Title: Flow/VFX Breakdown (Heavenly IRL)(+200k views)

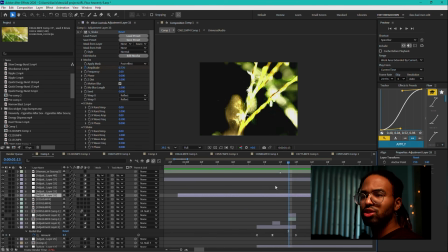Now, to go back to Tracery, which is here, Tracery is a plugin that basically grabs the threshold of how much of a color exists, and then it replicates Touch Designer's blob tracking node, which I did experiment with a long time ago,
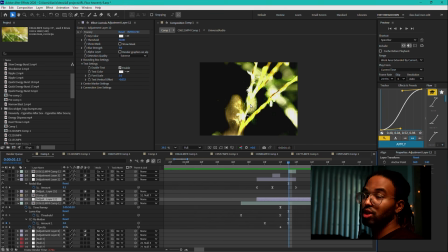but since Tracery exists now, there's no need to experiment with that, at least from an After Effects perspective. But if you are familiar with blob tracker, that's exactly what this is. So based on what color you key, it's going to detect that color in the project, and it's going to basically track that color's position.
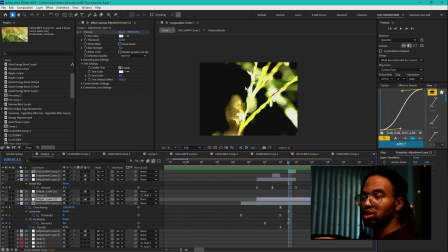What you could do on top of that is, because it's tracking it, you can now set bounding boxes, tracker lines, arrows, all these different types of settings to follow it. I have a very specific settings that I use for this, but I'm not gonna go too deep into that because it's honestly trivial to the actual transitions.
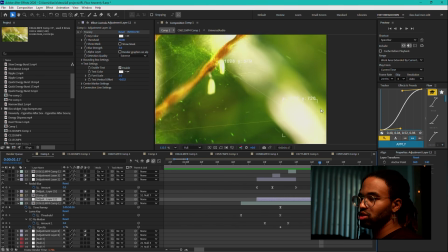It's just a nice little texture, just to even show you, it's just this little boxes and letters.
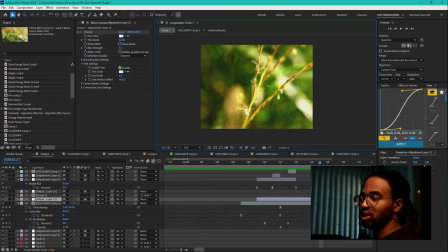I like the texture because I just like things that look techy, but it does not make or break this edit. So now after this, our VFX assets kind of disperse there and go away, once again pointing like you guys can see.
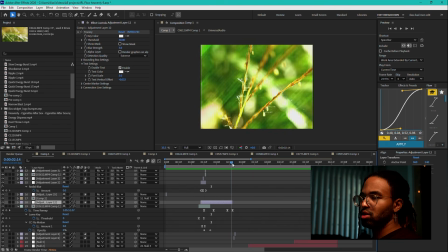And then I have the time remap to speed up really quickly here. While that happens, I have a couple of overlay one frames. So I have this, which looks like this,
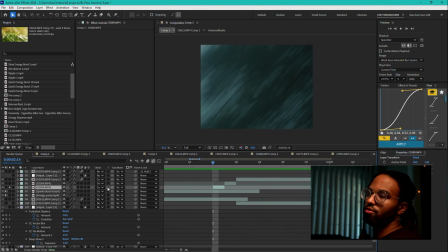which is just some other footage that I took of just low shutter speed kind of shakes to get those light drags. So I think I did like a 1/8 shutter speed, and it was just trees outside and stuff like that.
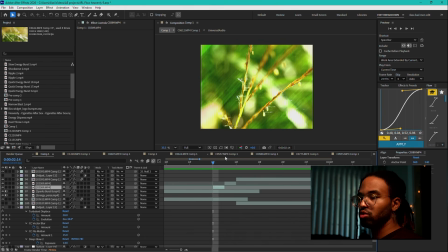And I have this set to color dodge over it, which what helps it kind of blend into the project.
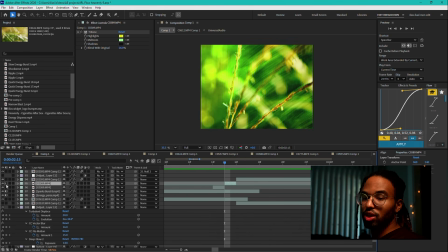Then I have the next frame is another scene from a similar footage with a tritone of green,
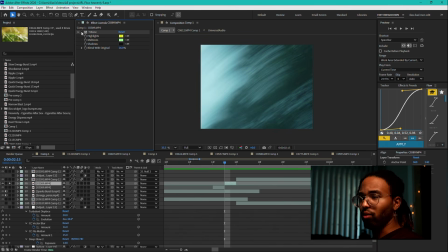just because I wanted to get all those blues out of there. I wanted it to kind of match the project more.
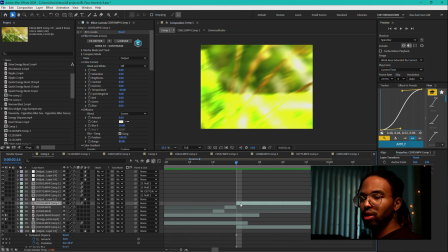So, and then at this point, I have the next footage coming in,
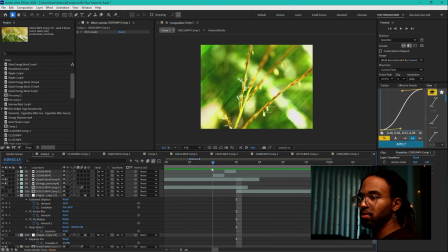but it is color dodged, which is why you can still see the fern clip below it, because it's color dodged, just to help it kind of blend more.
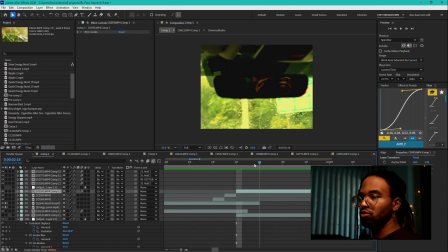And then of course, after 1-2 frames, that fern clip is gone.
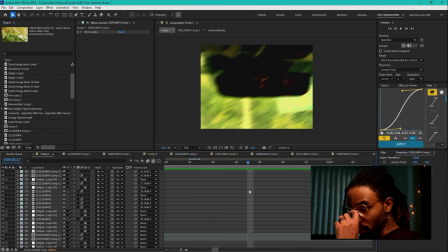And now we just have this clip coming in. I did do a couple of one frames here.
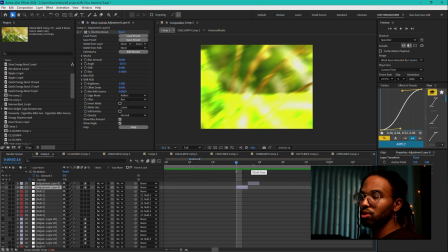So here I have a directional blur, and here another directional blur. The blur amount I did not change. I just changed the angle to match the angle that everything was going up to the top right.
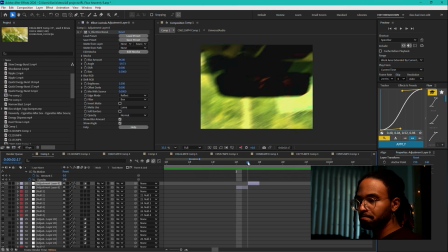So nothing crazy there. To help with sell the introduction here, because this clip was not blurred before for the movement, I really wanted to sell the jump into this. And then I do have that time remapped, I believe, to kind of slow down coming in.
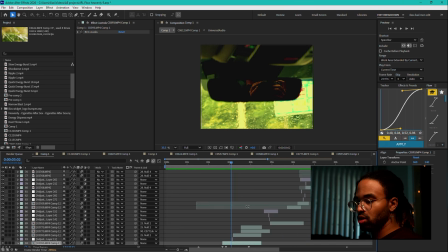Then for this next scene, quick one frame of a flash, brightness and exposure, which actually I ended up not using that.
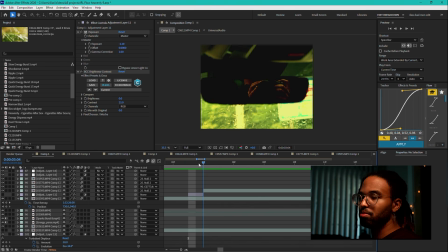It was just like that. I prefer to just jump in. So duplicated the clip and scaled it in. So before, scale was 134. Here, scale is 38, which is kind of a big jump. So something else may have had to happen there, probably because I have some null tracking coming to this point.
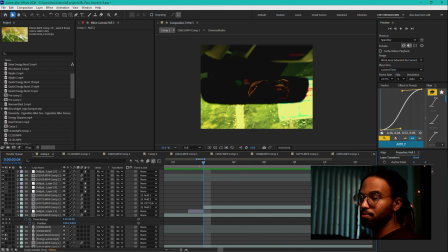But yeah, so quick little jump there. And then I have this layer set to my null 25 here. And that null has the directions to do a position and scale automation,
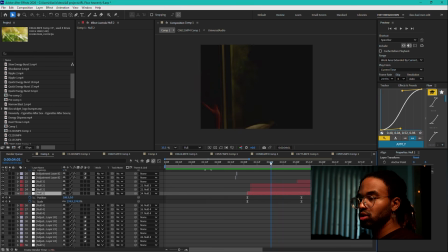scaling the first footage down along with the second footage.